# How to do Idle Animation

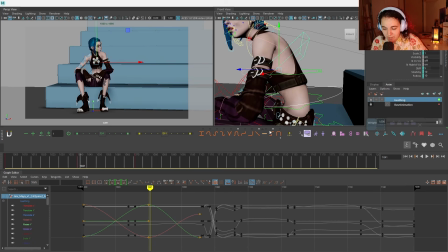(37:08)
Why? Because I want to have some belly movement for... Let's see if this... Oh, this works a bit better. Aha, nice. So we can add the breathe in.
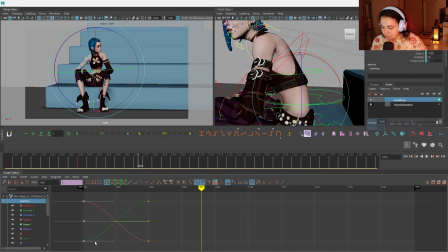(37:25)
Yes, and out. So we can copy this key. Ctrl+C, Ctrl+V works in Graph Editor. If you watched my previous video, you would knew that already. So there you go. Nice. So we got very subtle, nice breathing, but you notice probably the head is not very good because the head and the neck has to be offset properly.
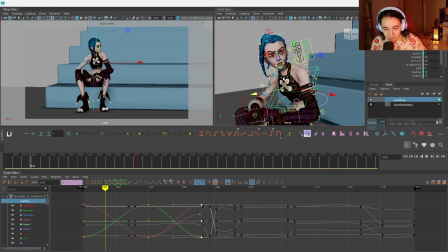(37:44)
Now, just for the sake of making our life a little bit easier, let's select objects, only this layer, small in, small out.
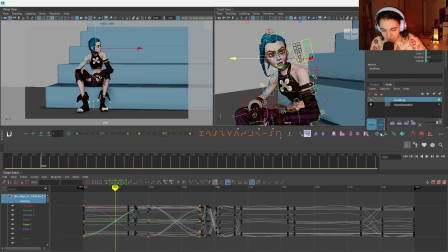(37:56)
Let's offset our head a bit. Okay, so what I like to do here is just, it kind of helps me visualize. We're gonna make it into a cycle by Ctrl+C, Ctrl+V.
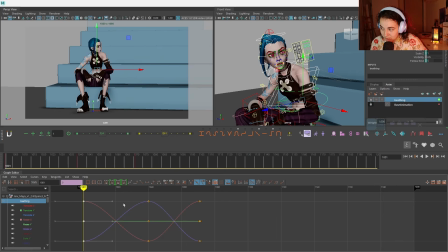(38:09)
By the way, do not try to press S and drag the key here because it will be very different result because of the way the animation layers work. Layers, animation is a bit complicated. If you want a video about animation layers, I can talk about it, but they work slightly different than what you might think.
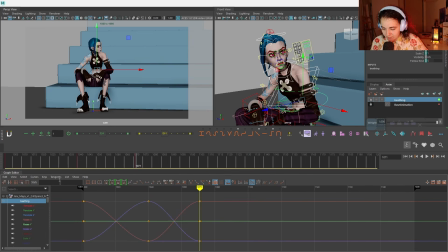(38:24)
Forgot to have infinity on. Curves post cycle. There you go. There we have our cycle, breathing cycle. She's kind of still breathing over here. That's not how we're gonna keep it, okay? But we just need it in order for me to see the head movement. So
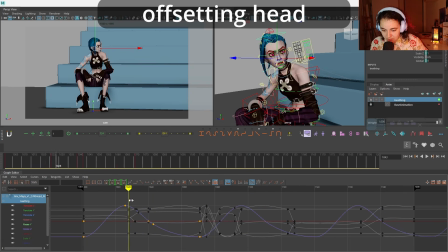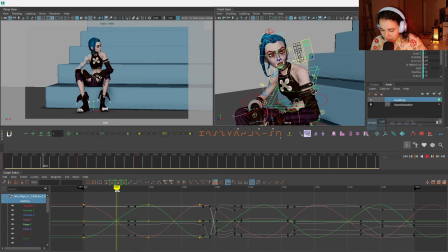(38:49)
okay, now we want to hold the body a bit on top because when we breathe in, it's not as robotic as it is right now. So I can press the key here. Again, you can do the stealing method like I showed you this, or you can use the graphing editor just to make a hold a bit here. And
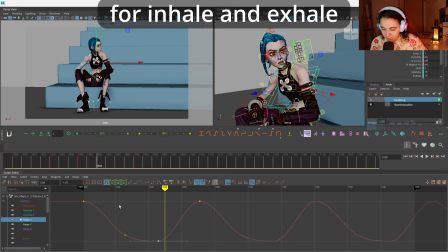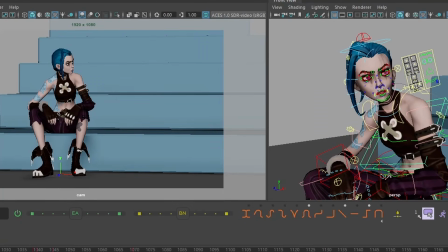(39:15)
so here we go.
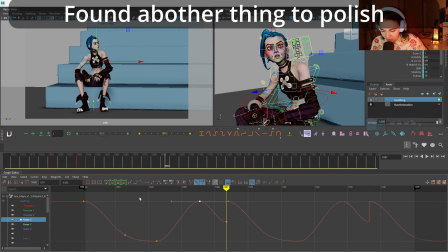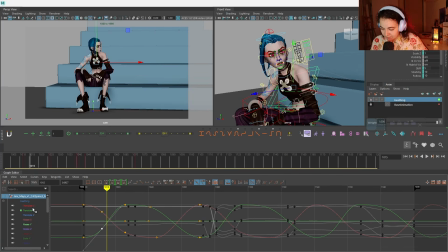(39:23)
Now what you can do if you need different breathes, like different speed of breath, right? You can select all of this, select only this guy, because you have a cycle. You can
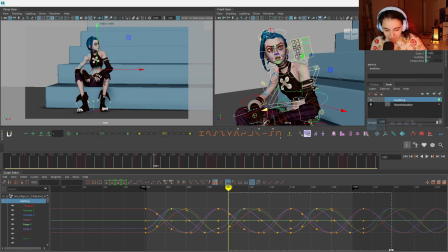(39:39)
Control C, Control V this cycle, and you can speed it up over here.
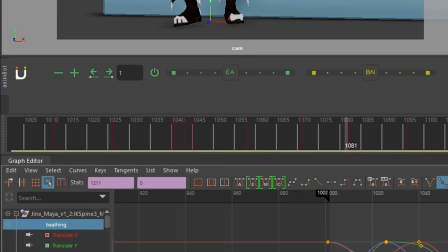(39:45)
So we can take this guy. It's called scaling something.
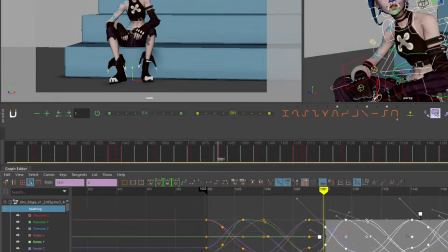(39:50)
I forgot what's the name of it. Oh, region tool. Okay, this is scope tool. I call it scaling tool.
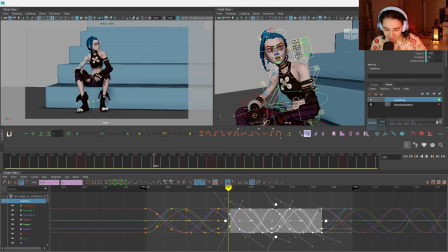(39:55)
So I'm scaling it because she's scared over here, so she breathes a bit faster. Yes, and then you can, as she's settling down, paste another one, make it just a bit more shorter, because here we were breathing calmly.
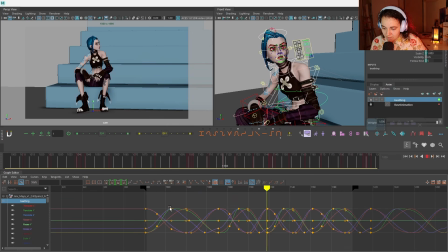Yes, pretty good. I wouldn't submit this as like, oh, here we go, it's my final work, because it takes way more tweaking.
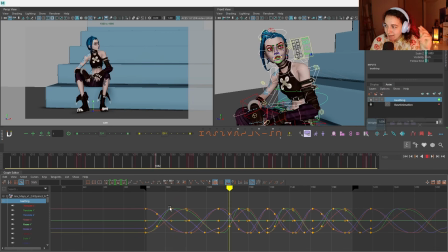(40:29)
You want to maybe add a little bit more of nuances to the breathing, you know, maybe play with the shoulders a bit more, because I did not offset shoulders, which is a bit of a crime, but you understand probably how time consuming it is to just go and tweak through everything.
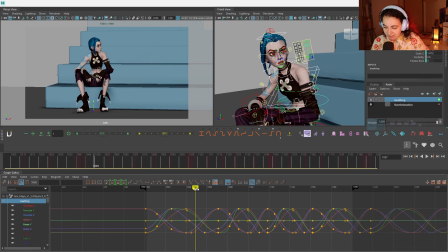(40:45)
One of the smartest things you can do when you achieve this stage, when you already have some time and you already have some breathing, and please take this serious, even though it sounds like a joke.
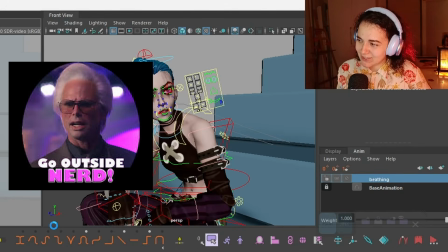(40:55)
Get your ass off the computer and just go for a walk, do anything else with your life.
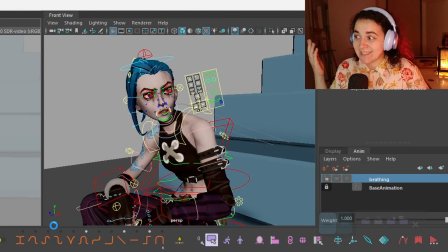(41:01)
Don't think of animation. Best come back next day, and only next day take another look at this animation.
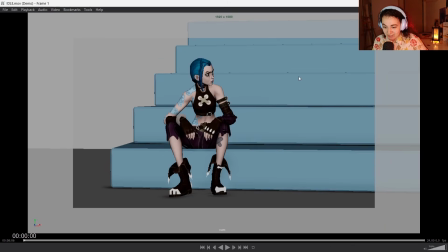(41:07)
It will help you a lot to see the problems in the animation. Then you keep looking at the animation you have been staring for hours. So yeah, don't do that.